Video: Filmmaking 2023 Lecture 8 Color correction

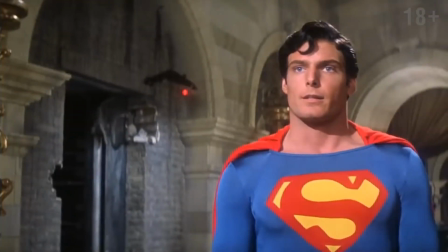(24:39)
Ну и в заключение давайте поговорим о яркости. Brightness. В начале этого выпуска мы рассмотрели яркость лишь с точки зрения общего тона фильма.
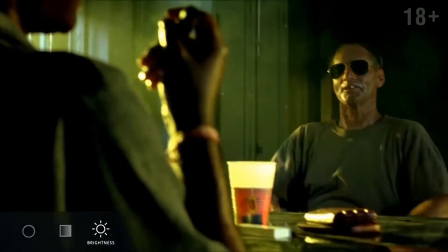(24:48)
Однако также феномен яркости можно применять и для воздействия на отдельные цвета.
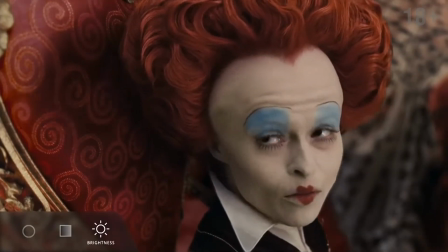(24:53)
Довольно часто в кино предпочитают использовать исключительно интенсивные цветовые решения.
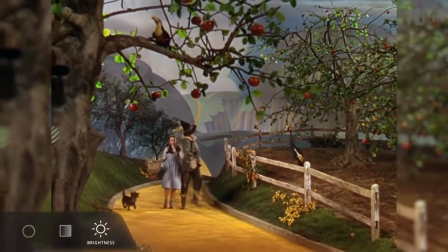(24:58)
Особенно для воссоздания эры Technicolor, когда насыщенная и сочная картинка была хорошим поводом для просмотра кинофильма в одиночку.
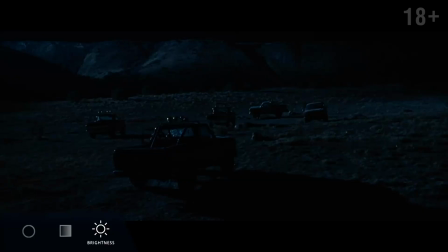(25:06)
С другой стороны, во время просмотра темных сцен, например, таких как вот это, можно вообще совсем забыть, что этот фильм был снят в цвете.
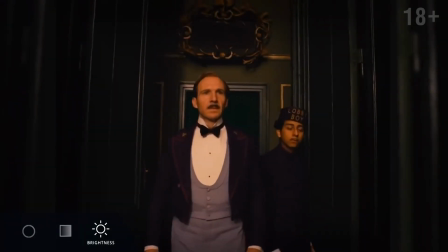(25:14)
Теперь давайте посмотрим, что получится, если одновременно использовать сразу два приема.
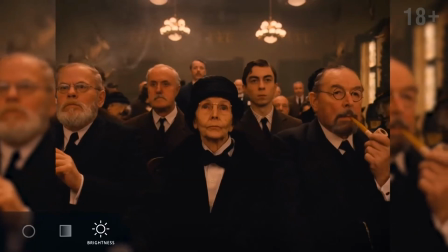(25:21)
Посмотрите, в этой сцене все цвета достаточно темные. Сравните их со следующей сценой, где все цвета яркие.
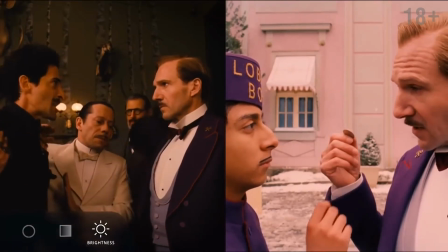(25:28)
В обоих случаях каждый элемент, который мы видим, создает контраст за счет игры более темного и более светлого цветового решения.
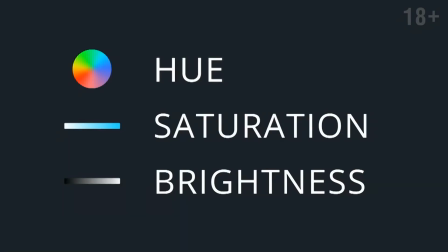(25:35)
Таким образом, при помощи параметров Hue, Saturation и Brightness вы можете ювелирно подбирать цвета,
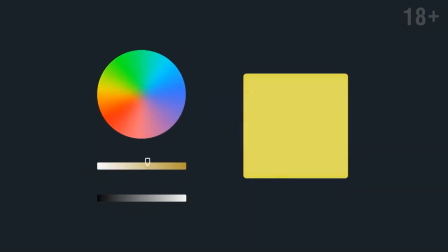(25:40)
создавая необходимый эмоциональный отклик у вашей аудитории.
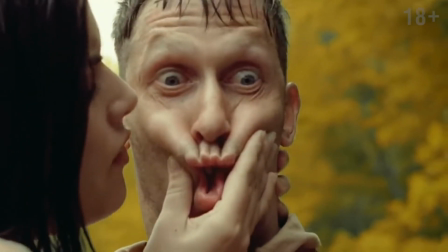(25:44)
Да, яркие кадры кажутся живыми и захватывающими, темные, драматичными и мрачными.
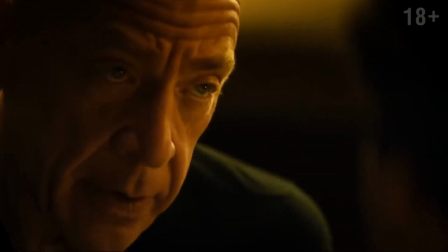(25:50)
Но все мы знаем, что правила существуют, чтобы их нарушать. Только вам решать, что означают цвета.
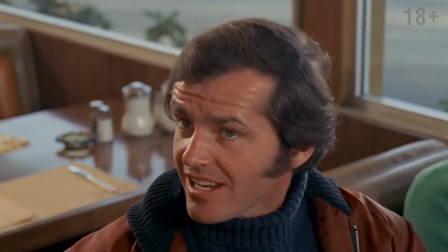(25:55)
Это ваш фильм, ваш мир, поэтому ничего не должно мешать снять его в вашей уникальной цветовой гамме.
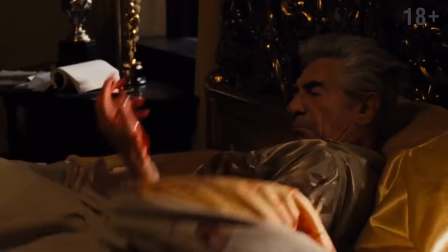(26:02)
И в заключение вот вам хороший вопрос. Как изменить восприятие ало-красного цвета, который чаще всего ассоциируется с кровью?
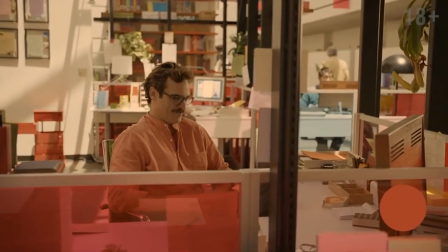(26:10)
В художественном фильме «Она» 2013 года режиссер Спайк Джонс использует красный цвет для определения страсти.
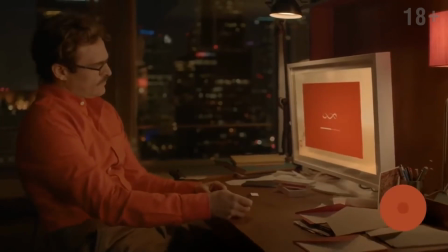(26:17)
Главный герой Теодор ищет любовь и в конечном счете находит ее в операционной системе.
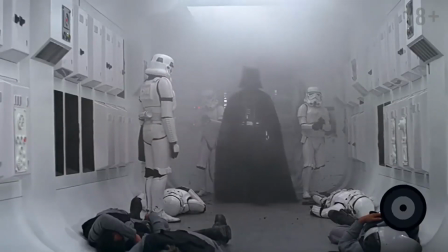(26:26)
Принято считать, что черный цвет характеризует, как правило, отрицательных персонажей, например, таких как Дарт Вейдер из «Звездных войн».
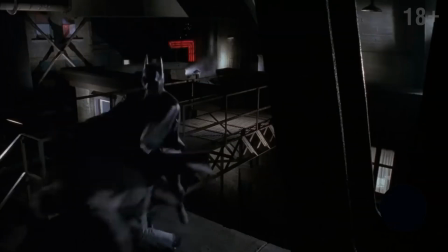(26:33)
Верно? Верно, однако лишь до тех пор, пока на сцену не выходит Бэтмен.
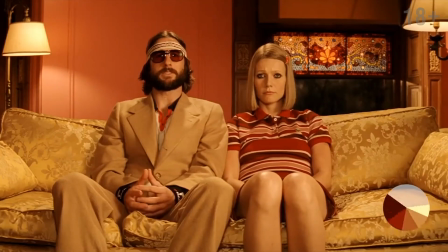(26:38)
Ребят, не будьте создавать свои правила игры.
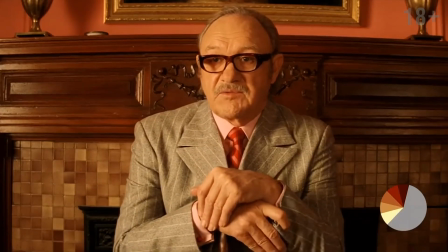(26:41)
Посмотрите, например, как Уэс Андерсон оперирует насыщенными цветами, чтобы показать повседневную семейную жизнь в формате комикса.
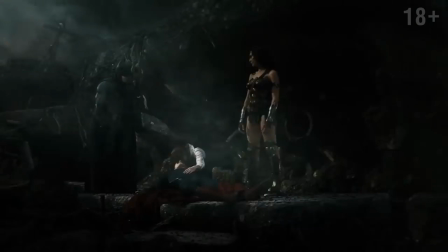(26:48)
Хотя на самом деле в фильмах, основанных на комиксах, чаще всего применяют именно реалистичные тона.
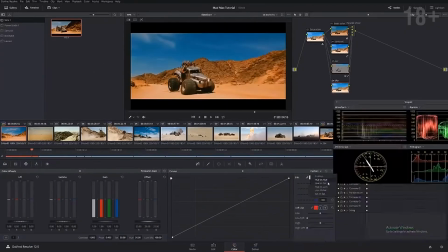(26:54)
Друзья мои, огромное количество инструментов DaVinci Resolve позволяет максимально точно управлять цветовой палитрой.
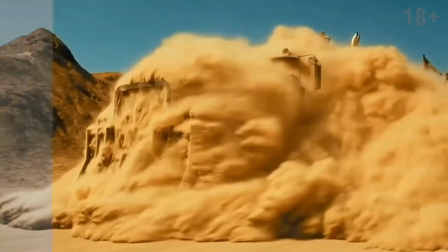(26:59)
Безусловно, грейдинг является достаточно дорогим и часто довольно длительным процессом.
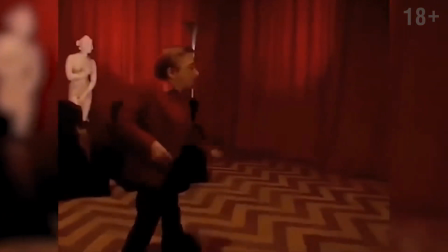(27:04)
Если на стадии препродакшена стратегия цветового дизайна была плохо продумана, такой фильм будет достаточно тяжело красить в едином стиле.
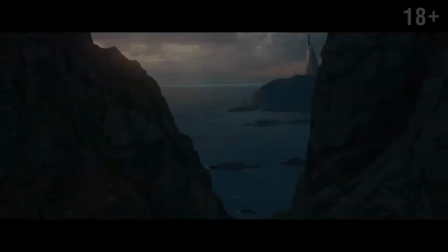(27:12)
В общем, если вам все это очень интересно и вы хотите копнуть поглубже, пожалуйста, переходите по ссылке в описании,
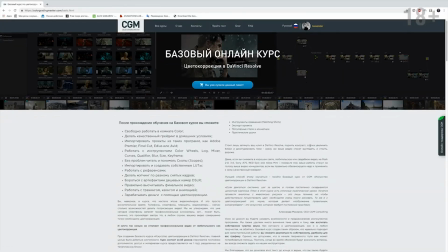(27:19)
регистрируйтесь на сайте colorgradingmaster.com и проходите бесплатный курс по DaVinci Resolve и Fusion.
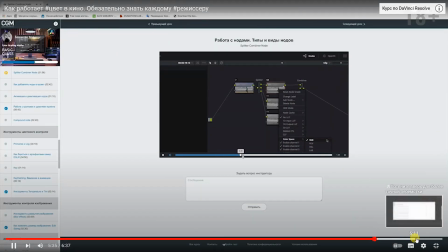(27:25)
Ну а если вы еще хотите копнуть поглубже и стать настоящим профессионалом своего дела, обратите внимание на...
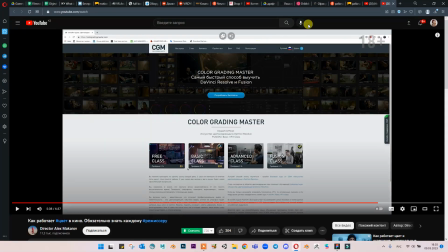(27:31)
Ссылками могу поделиться, если кому-то интересно, можете действительно поизучать. Также помимо Premiere Pro еще DaVinci Resolve. В целом, программка несложная, она еще бесплатная. То есть на ваш выбор вы можете монтировать, как и в Premiere Pro, и там же красить, грейдить ваше видео.
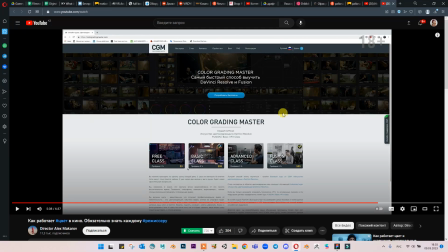(27:52)
Либо также монтировать DaVinci Resolve и там же делать цветокоррекцию.
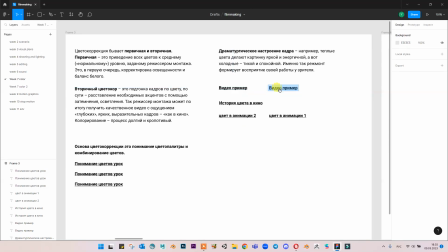(27:59)
Так, следующее мы посмотрим. Данный видеопример.
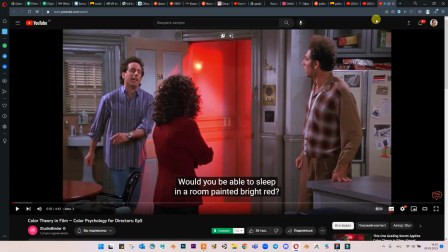(28:08) Would you be able to sleep in a room?
А, это то же самое, только на английском, то есть
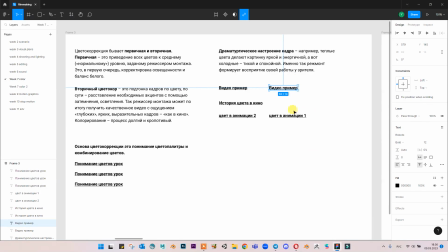(28:17)
оригинальный видеоролик со всеми ссылками, которые необходимы, я могу скинуть вам в Telegram.
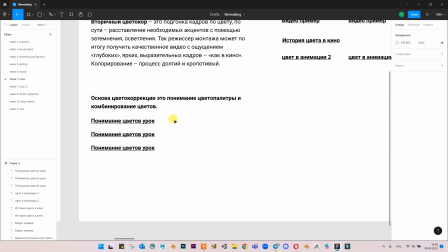(28:23)
Так, следующее, что мы посмотрим, это цвет в анимации.
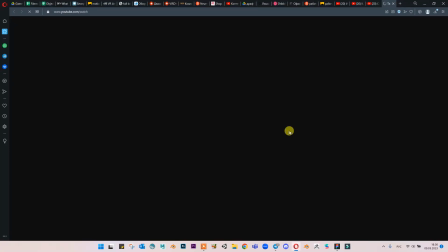(28:29)
Здесь мы узнаем, как влияет вообще цвет на определенное значение в фильме.
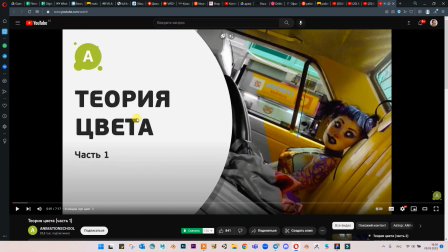(28:36)
То есть, что означает... желтый цвет, что означает зеленый цвет и так далее.